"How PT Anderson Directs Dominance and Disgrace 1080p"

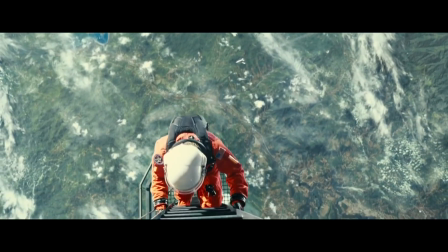When you combine camera placement, movement, and actor blocking,
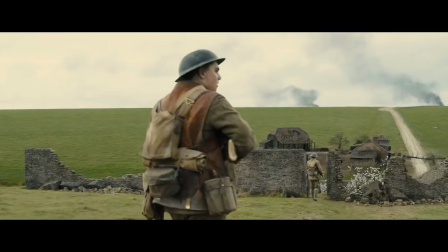a filmmaker can create an almost infinite number of cinematic combinations.
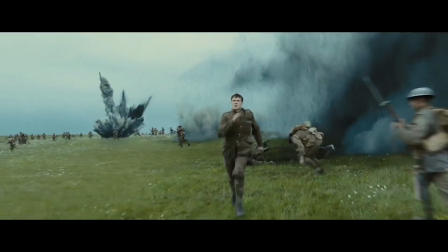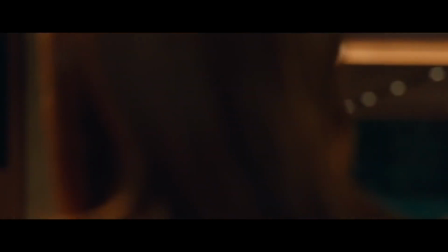But great filmmakers know how to use these elements to create more interesting and meaningful moments.
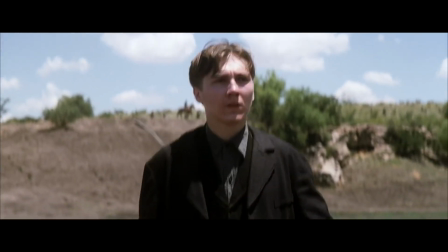In this video, we're going to look at a confrontation and how power dynamics can be communicated visually.
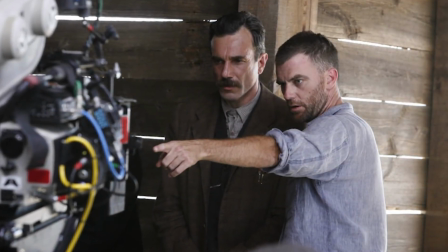Let's take a page out of Paul Thomas Anderson's Director's Playbook.
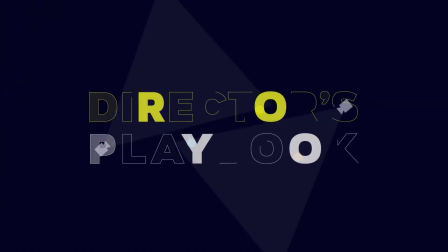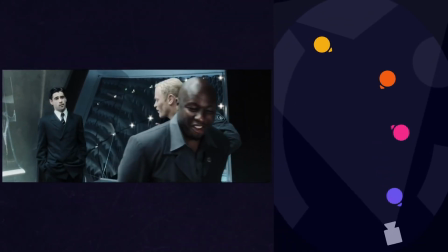The term blocking refers to how characters move through a scene and interact with their environment.
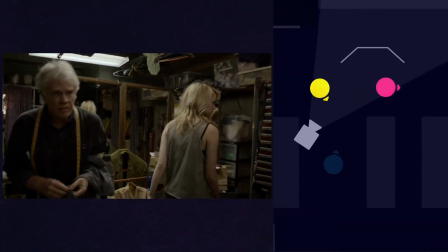Staging is the placement and movement of the camera and scene elements.
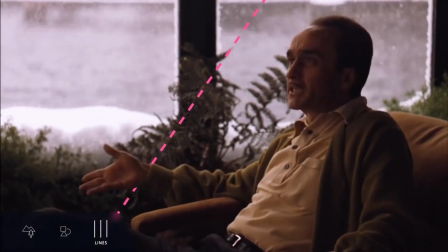When blocking and staging work together in harmony, it means the difference between watching a functional scene or a subtext-rich visual story.
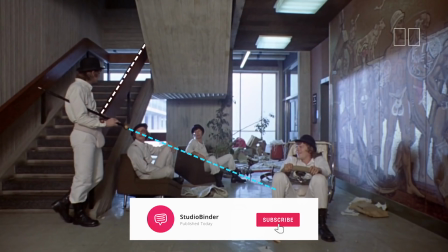Make sure to subscribe below and click the bell icon to stay in the loop.
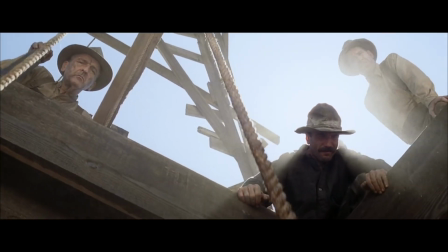Let's jump in.
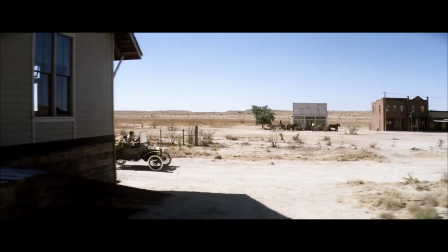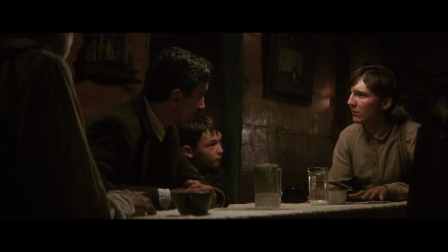The central conflict of There Will Be Blood is the simmering feud between Daniel and Eli.
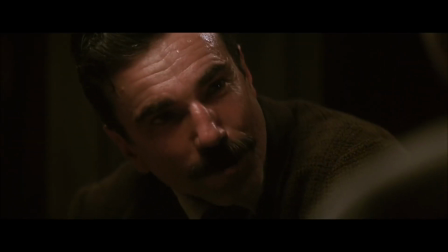What would you like, Eli?
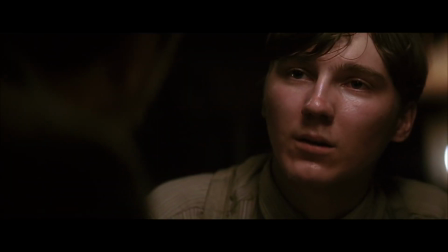$10,000.
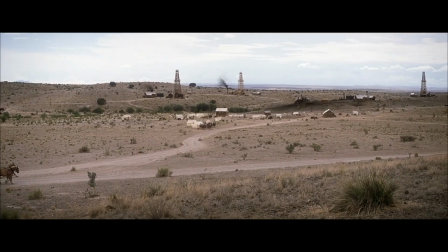As they struggle for control of Little Boston.
I have a competition in me.
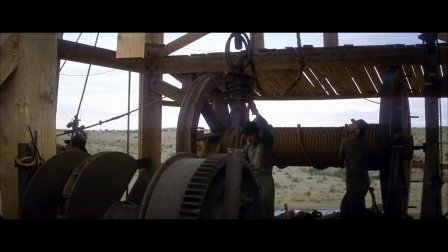I want no one else to succeed.
Daniel's oil empire versus Eli's expanding church.
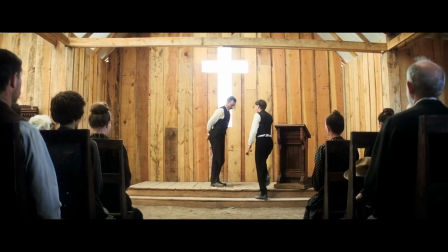We have a sinner with us here who wishes for salvation.
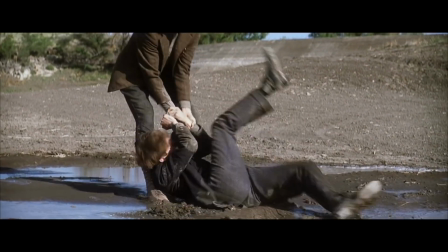Let's see how P.T. Anderson visually captures dominance and disgrace.
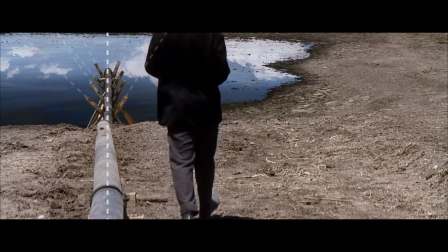The scene opens with a shot of oil flowing into a basin. Visual lines are established to draw our eyes up.
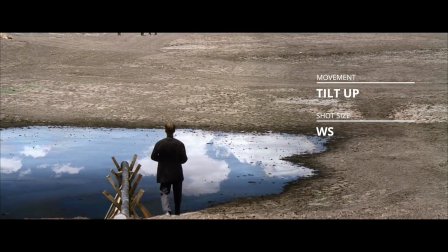The camera tilts up slightly to reveal his target, Daniel and his men.
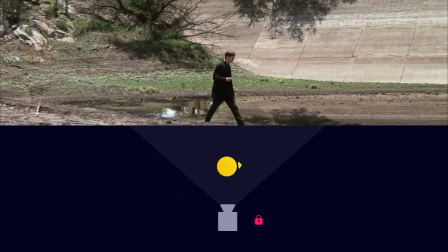We are meant to identify with Eli in this scene, which is why we stick with him on his approach.
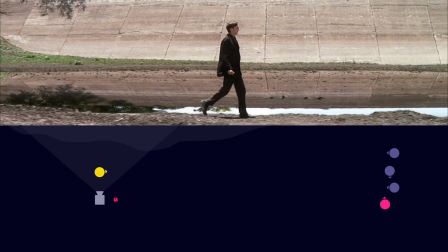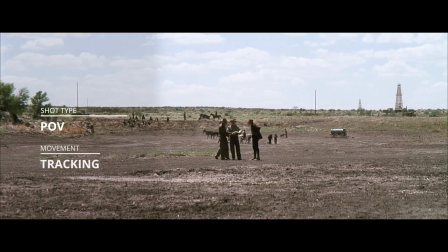We cut to the first of two POV shots.
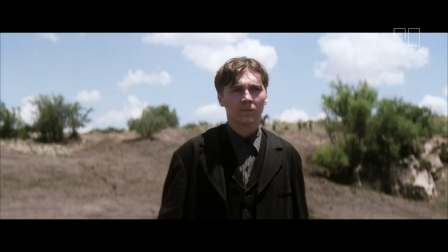We see Eli's face for the first time in the scene, trying hard not to look nervous, and the anticipation grows.
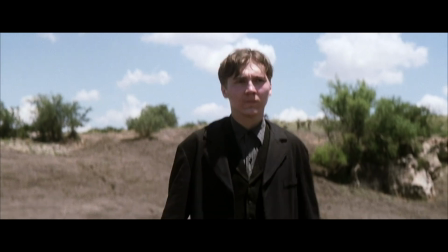Then we get a second POV shot that puts us directly in Eli's shoes.
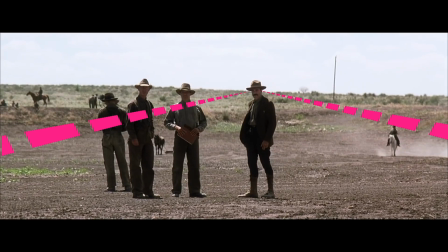Daniel is also staring at us.
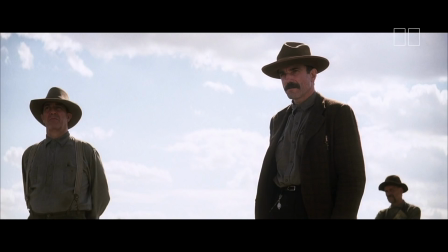The orientation of Daniel and his men leaves a gap between them for Eli to land.
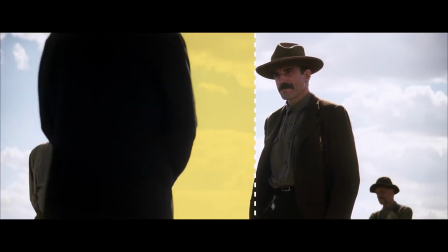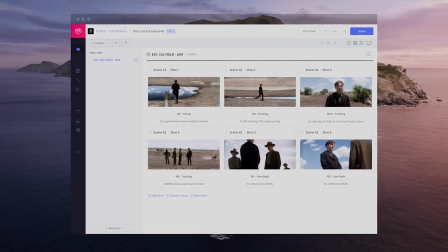It's helpful to use a storyboard to map it out.
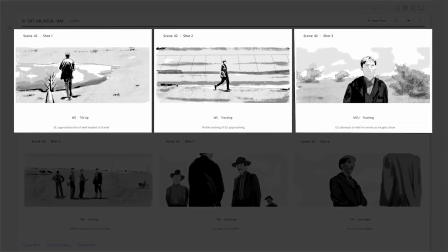The first half of the scene builds Eli's momentum as he goes to confront Daniel.
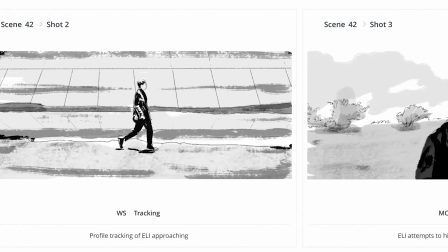It takes Eli a full minute. Remember, Anderson wants us to experience the moment through Eli.
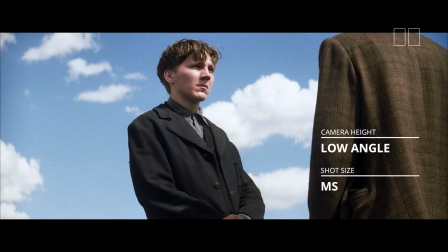Then we cut to a reverse on Eli, a low angle showing his confidence.
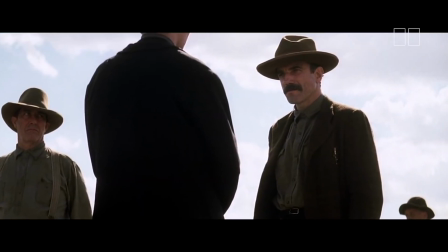But any dominance Eli might be generating is balanced by the low angle looking up at Daniel.
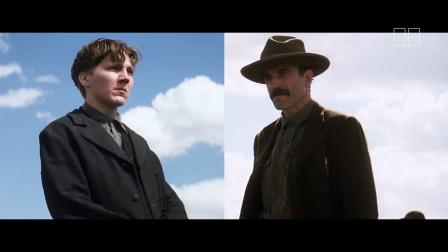These two angles gives us one last glimpse of the balance of power between them before shattering it.
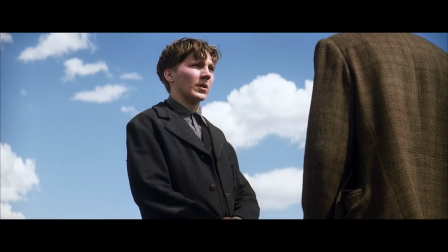When do we get our money, Daniel?
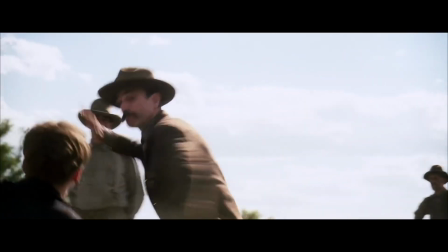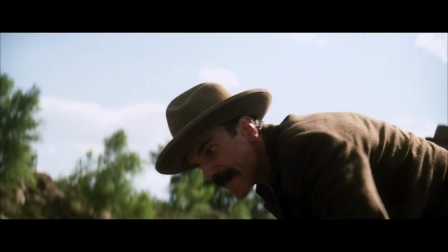Aren't you a healer? And a vessel for the Holy Spirit?